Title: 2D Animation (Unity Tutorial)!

I didn't see you there. Hey guys, my name is Thomas Brush. I'm the creator of a game called Pinstripe. I'm also working on a game called Once Upon a Coma.
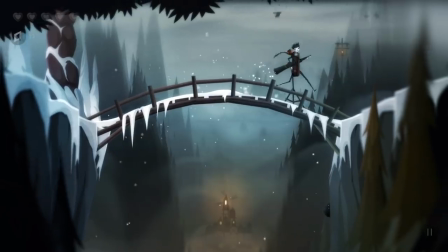[0:07]
Now, I've been making games for almost 10 years now. I do it full-time. It's a full-time job. And one of my specialties is 2D character art and 2D animation. Now, the principles we're going to cover in this video will work with both Spine 2D and, honestly, Unity's proprietary animation system.
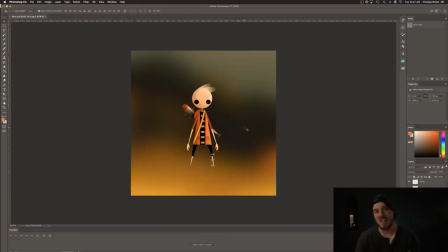[0:22]
So let's go ahead and get started. All right, guys. So we've got a character already drawn and ready to go inside of Photoshop. Now, first, before we export and start animating each one of these individual sprites,
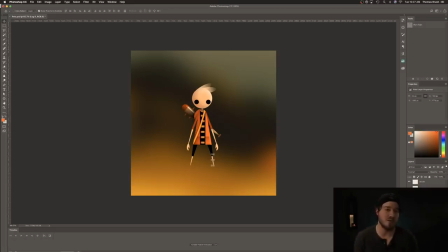[0:34]
what I want to tell you is a good character for your game has three principles that it follows. First, it looks really good when it's small and big.
That's what she said! Michael.
So a lot of times you'll focus on the detail of your character, but you won't actually realize that when it's small,
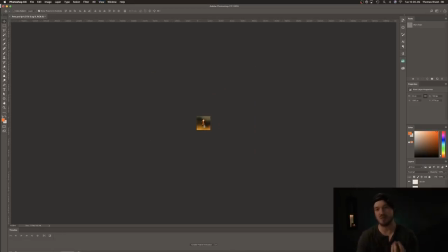[0:53]
those details can conflict and cause some strange looks at a small size.
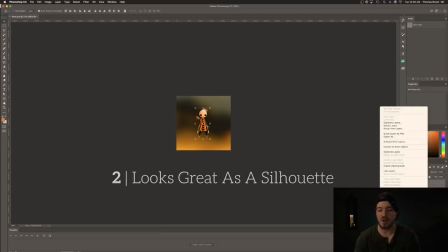[0:58]
You also want to make sure your character looks great as a silhouette. So if we actually create a silhouetted version of my character, he should actually make sense that way.
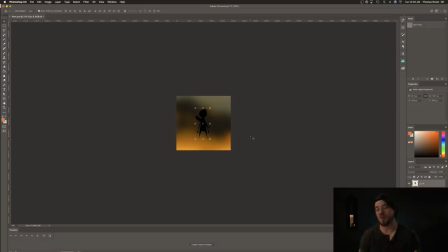[1:07]
This is just a simple principle, an abstract principle that allows us to recognize our character, even if he's a silhouetted, simple shape.
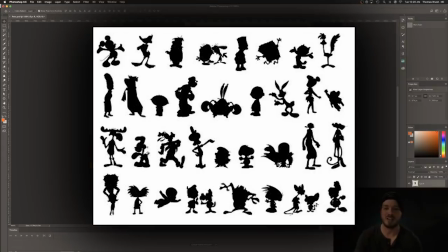[1:16]
And so what makes this character recognizable is his hair is sticking out right here, and there's a nice shape for Pete.
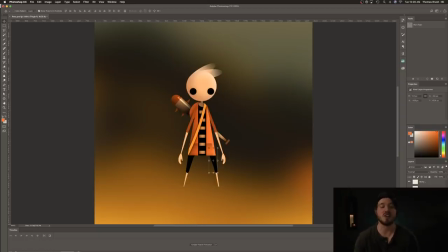[1:24]
So the final principle, really quick, is you want to make sure there's a good contrast between your character and the background. So you can see we've got this bright orange sweater and pale pink face,
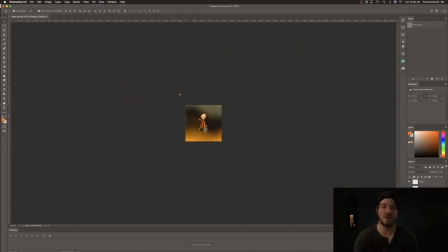[1:35]
and that causes a nice contrast between the background and the character, even at a small size. So now let's go ahead and export each one of these layers as a PNG into a folder.
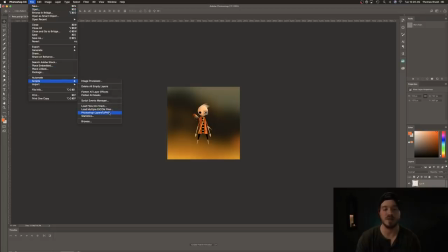[1:47]
Now we can do this really quickly using a script called Photoshop Layers to PNG. And this is actually included in the description of this video. Once you've got it installed, all you gotta do is click it, name the folder, and then click OK.
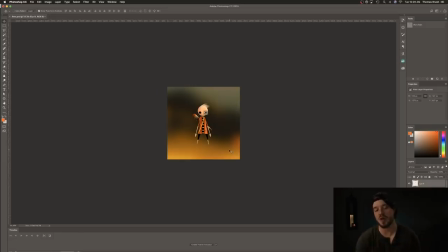[2:03]
So what this is doing is it's going to export each one of our layers, all of these different layers, so the chest here, the head here, the eyes, the hair, every individual item that we're gonna be animating.
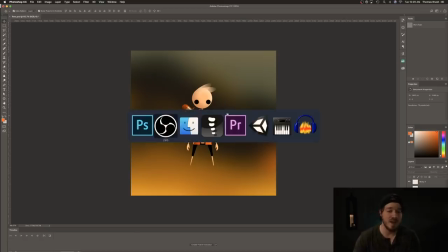[2:15]
And it also creates a JSON file. And that file, it can be imported into Spine.
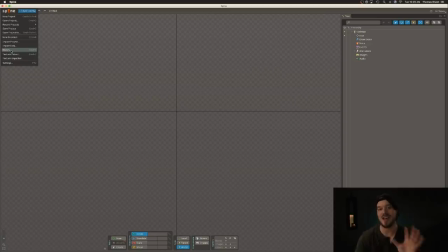[2:20]
And what it's gonna do is it's going to construct our character inside of Spine, just like we saw it in Photoshop.
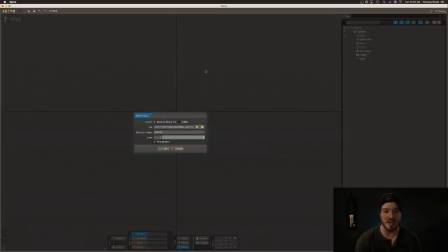[2:26]
So let's go ahead and click Import Data, find the JSON file, click OK, and we'll save our changes just to be sure.
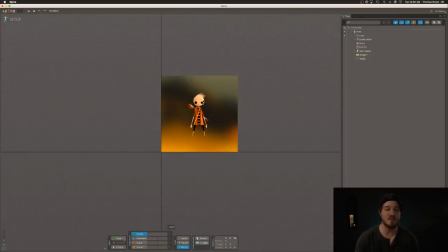[2:37]
And as you can see, Spine has generated the entire Photoshop file with all of our different sprites, all of our images. And what we're gonna do is actually just get rid of this background reference image. We don't really need it.
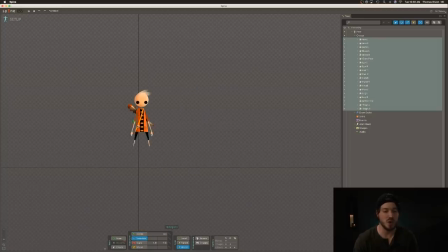[2:50]
And we're going to drag all of our sprites to the origin here and then put him sort of flat along the horizontal. That's where I like to put my characters. So he's at zero position right here. Now let's click on our root.
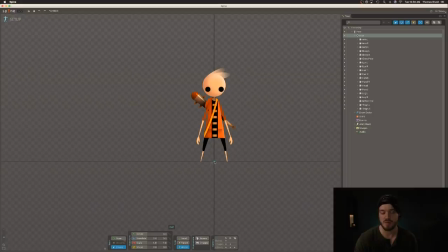[3:05]
And the first thing we're gonna do here is, starting from the root, we're actually gonna create a bone called body.
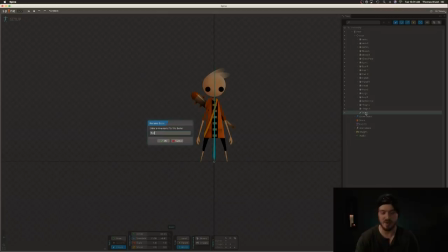[3:14]
So let's just name this really quick so we know what it is.
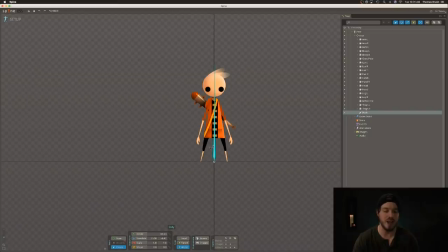[3:16]
Once we've selected the initial bone called body, we can actually start laying out the skeletal structure of Pete.
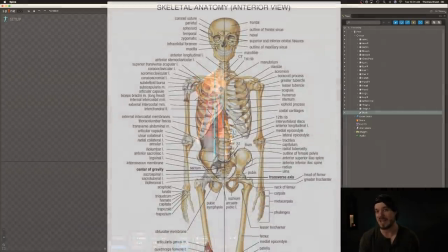[3:23]
So don't really think of it as a skeleton per se, like the fully anatomically correct skeleton.
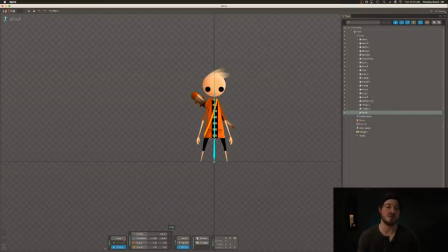[3:30]
Rather, think about how your sprites are going to be interacting with this skeleton. So I know I want to do a chest skeleton. And once that's selected, I can actually just select again. It'll create a child element, so the arm will be connected to the body.
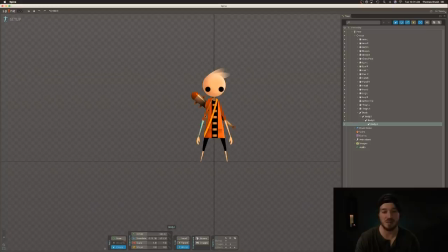[3:44]
And now we can create another arm, which will be connected to the bicep, and the hand will be connected to the arm. So as you can see, they're being created as children. So once we've done the arm, we want to actually go back and select the original chest bone here and do the same thing here.
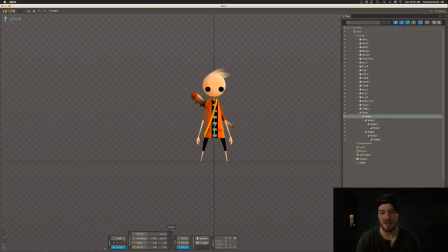[4:04]
And then again, we want to do the same thing for the head.